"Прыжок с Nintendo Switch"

Всем привет, мы начинаем съемки видоса про Nintendo Switch, который пойдет на канал Ричарда.
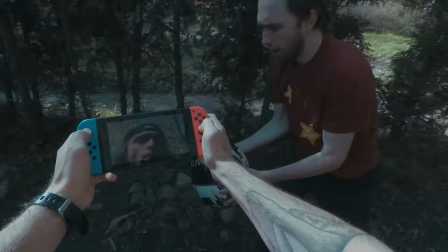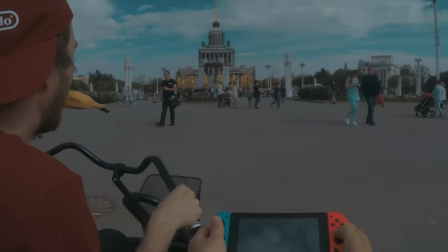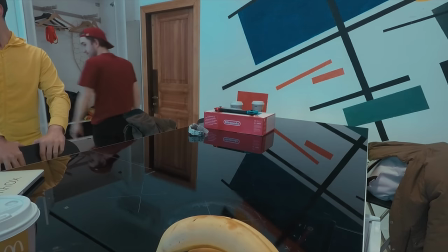На самый главный вопрос, который вы задаете, я отвечу сразу. Да, мы прыгали с Nintendo Switch из самолета.
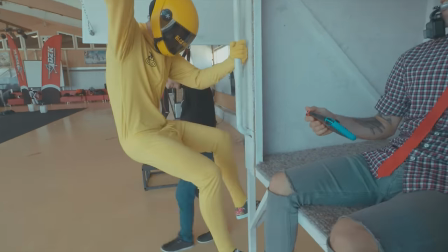По-настоящему. Причем два раза. Но об этом чуть попозже.
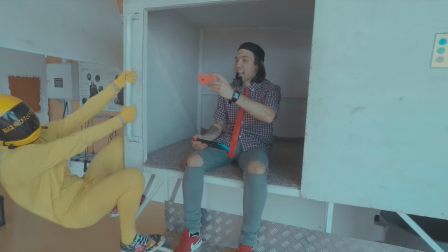Сразу спойлер, консоль Nintendo Switch не пострадала при съемках этого видео.
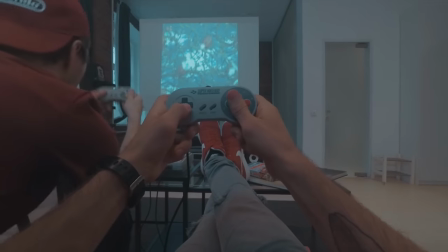И она у нас была всего лишь одна. Мы давно хотели снять с Ричардом что-нибудь интересное, какой-нибудь клевый экшен-видос про игры.
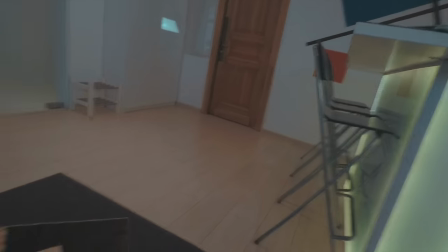Идея появилась одновременно.
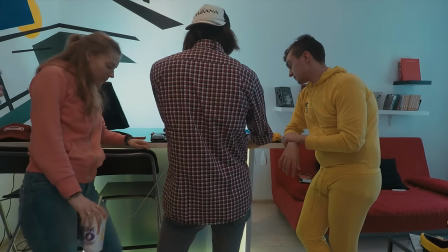Как только я увидел Nintendo Switch, мы пообщались с ним и поняли, что ну было бы клево снять видео от первого лица.
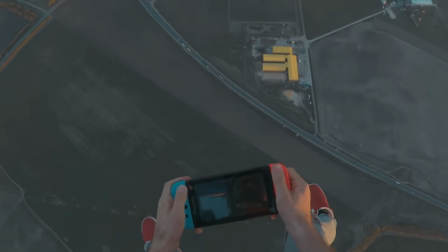Вы же смотрите на нее, вы носите ее в руках. Это же самый классный ракурс.
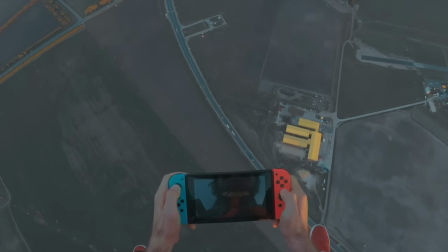Сразу появилась мысль, как клево было бы выпрыгнуть с ней из самолета и все это дело заснять.
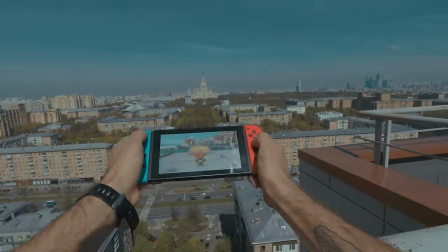Мы отложили эту идею до лучшей погоды, и как только все расцвело, мы поняли, что настало время снимать.
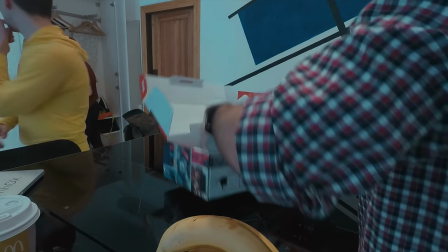Первое, что мы сделали, это попытались написать какой-то легкий, совсем легкий сценарий.
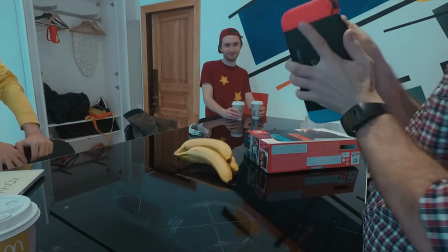Мы сели в этом номере отеля и прям тут расписали небольшие идеи, подумали,
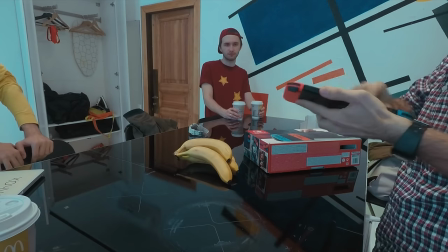что мы любим больше всего, что нам нравилось больше всего в Nintendo, от чего мы фанатели больше всего.
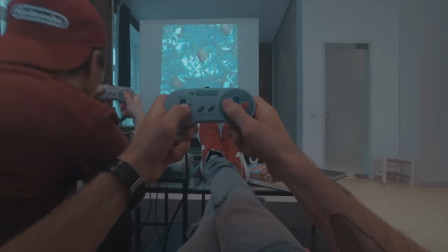Я лично в своем детстве просто обожал игры с Donkey Kong, особенно вторую часть.
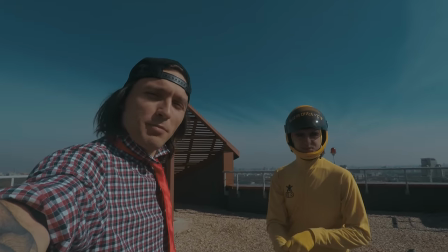Вот мы и решили сделать персонажей Донки Конга и Диди Конга.
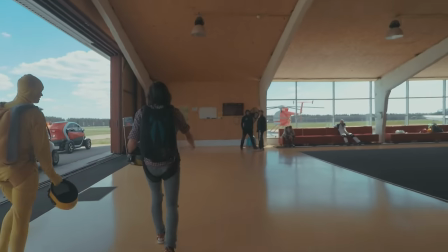Желтый персонаж, ниндзя, которого вы видите, это просто персонаж из моих прошлых видео.
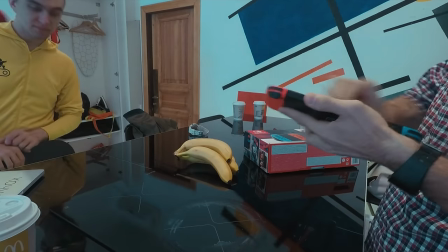Мы решили вставить его сюда, ну просто потому, что у него японские иероглифы, которые означают «хочу летать».
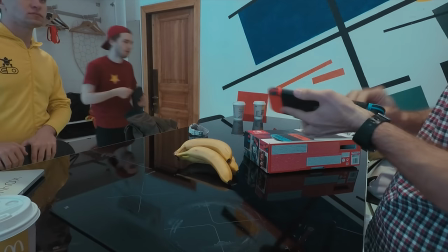В старых платформенных играх какая-нибудь непонятная личность выскакивает.
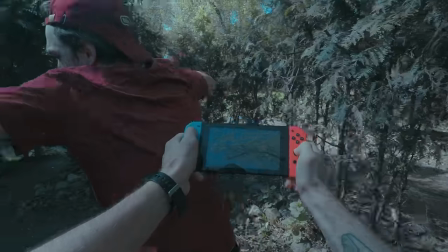Иногда она помогает, иногда подсказывает, иногда наоборот хочет где-то навредить и подсолить вам.
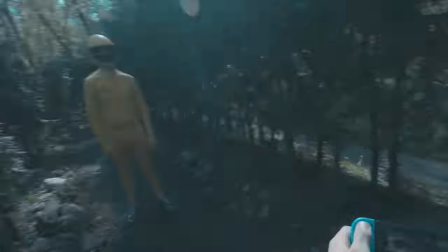То же самое с ниндзей. Где-то он помогает, где-то он заставляет делать какие-то непонятные вещи.
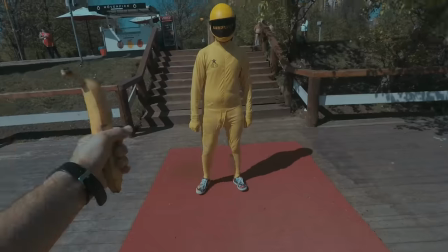Он странный, веселый, необычный, желтый, в духе японских рекламных роликов.
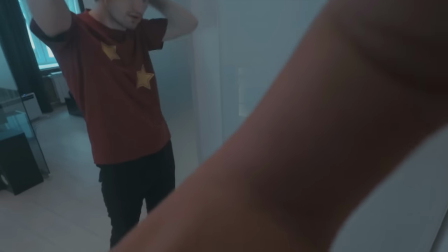В общем, мы сели, расписали эту идею и придумали несколько локаций, которые больше подходят играм Легенда Зельды и Марио Карт.
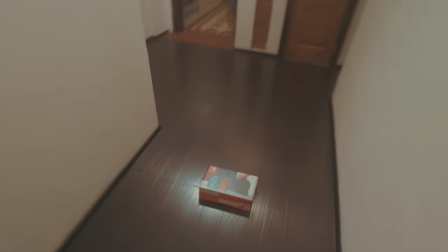Мы подумали, как все эти разные места можно соединить.
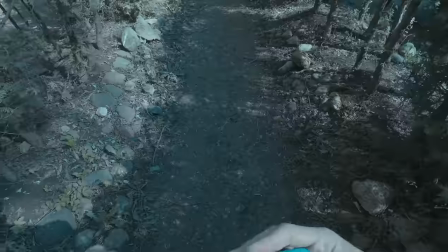И поняли, что, ну, очень просто. Все это будет сном.
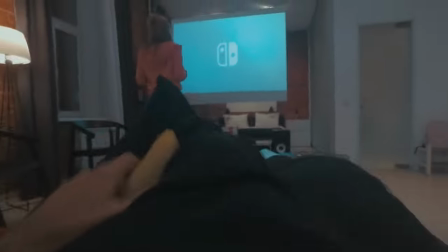То есть суть ролика в том, что главный герой спит, и ему все это снится.
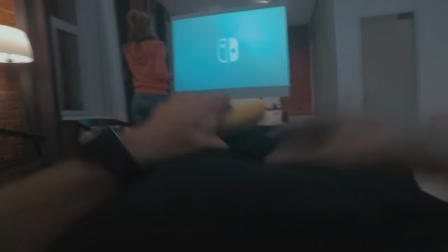А когда он просыпается у себя, то оказывается, друга его рядом нет,
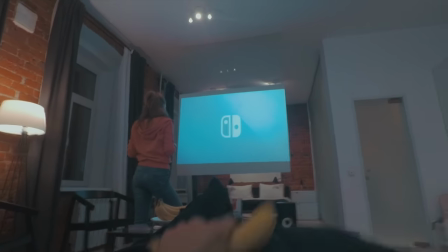а есть его, ну, предположим, девушка, которая хочет с ним поиграть в Nintendo Switch.
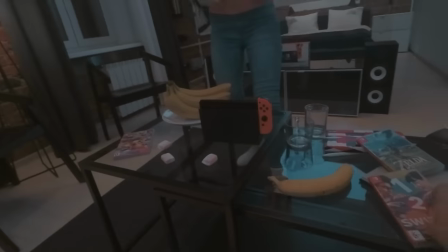Думаю, про сон, наверное, никто не догадался. Но это не так важно.
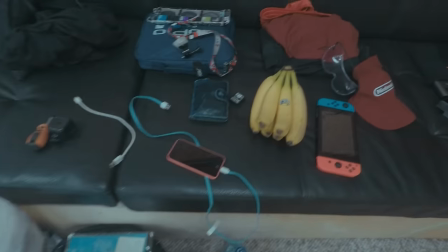Парашюты, камеры, бананы, сам Switch.
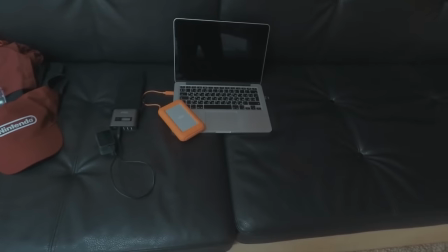Всякие галстуки, кепки Nintendo. Тут же делаем монтаж. Тут же спящий герой.
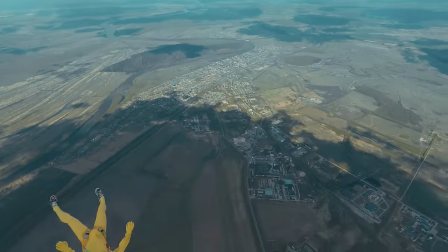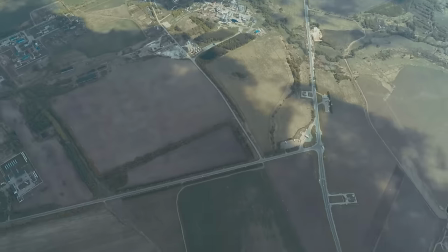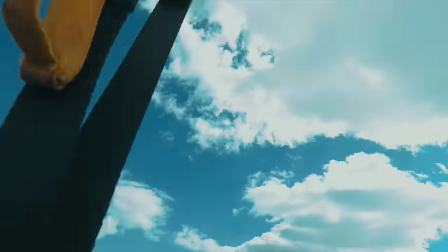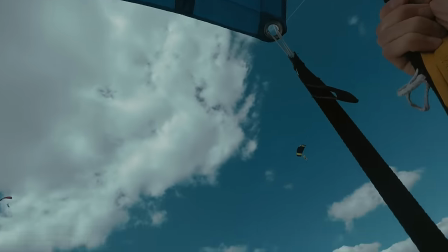Итак, первый прыжок был немножко неудачный, к сожалению, Nintendo Switch не попал в кадр. Ну, как тренировочный, конечно, пойдет.
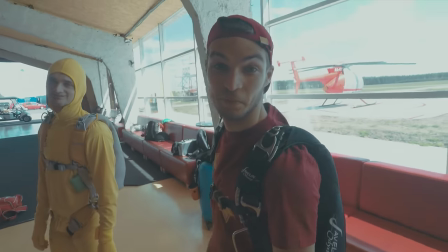Сейчас будем прыгать еще раз. Это Артем, он сегодня выступает в роли Ричарда. Да, дублер Ричарда.
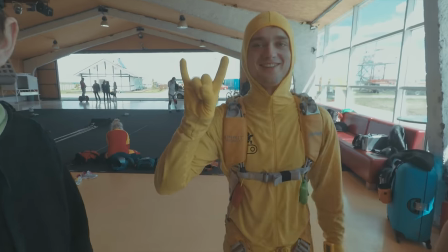Это Никита, ниндзя. Нынче ниндзя.
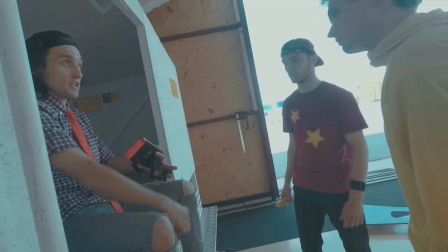Конечно же, мы заранее все отрабатывали, думали, кто как будет двигаться,
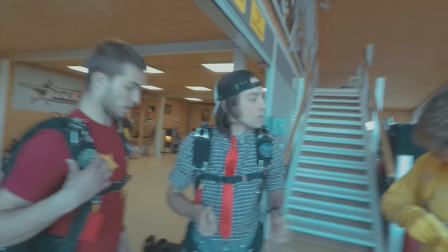кто как будет выпрыгивать из самолета, какая очередность.
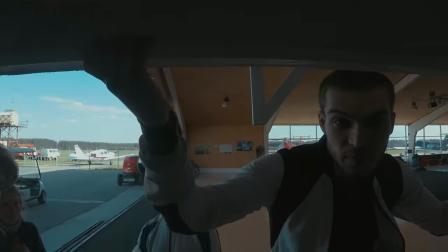Давай еще разок. Раз, два. Три.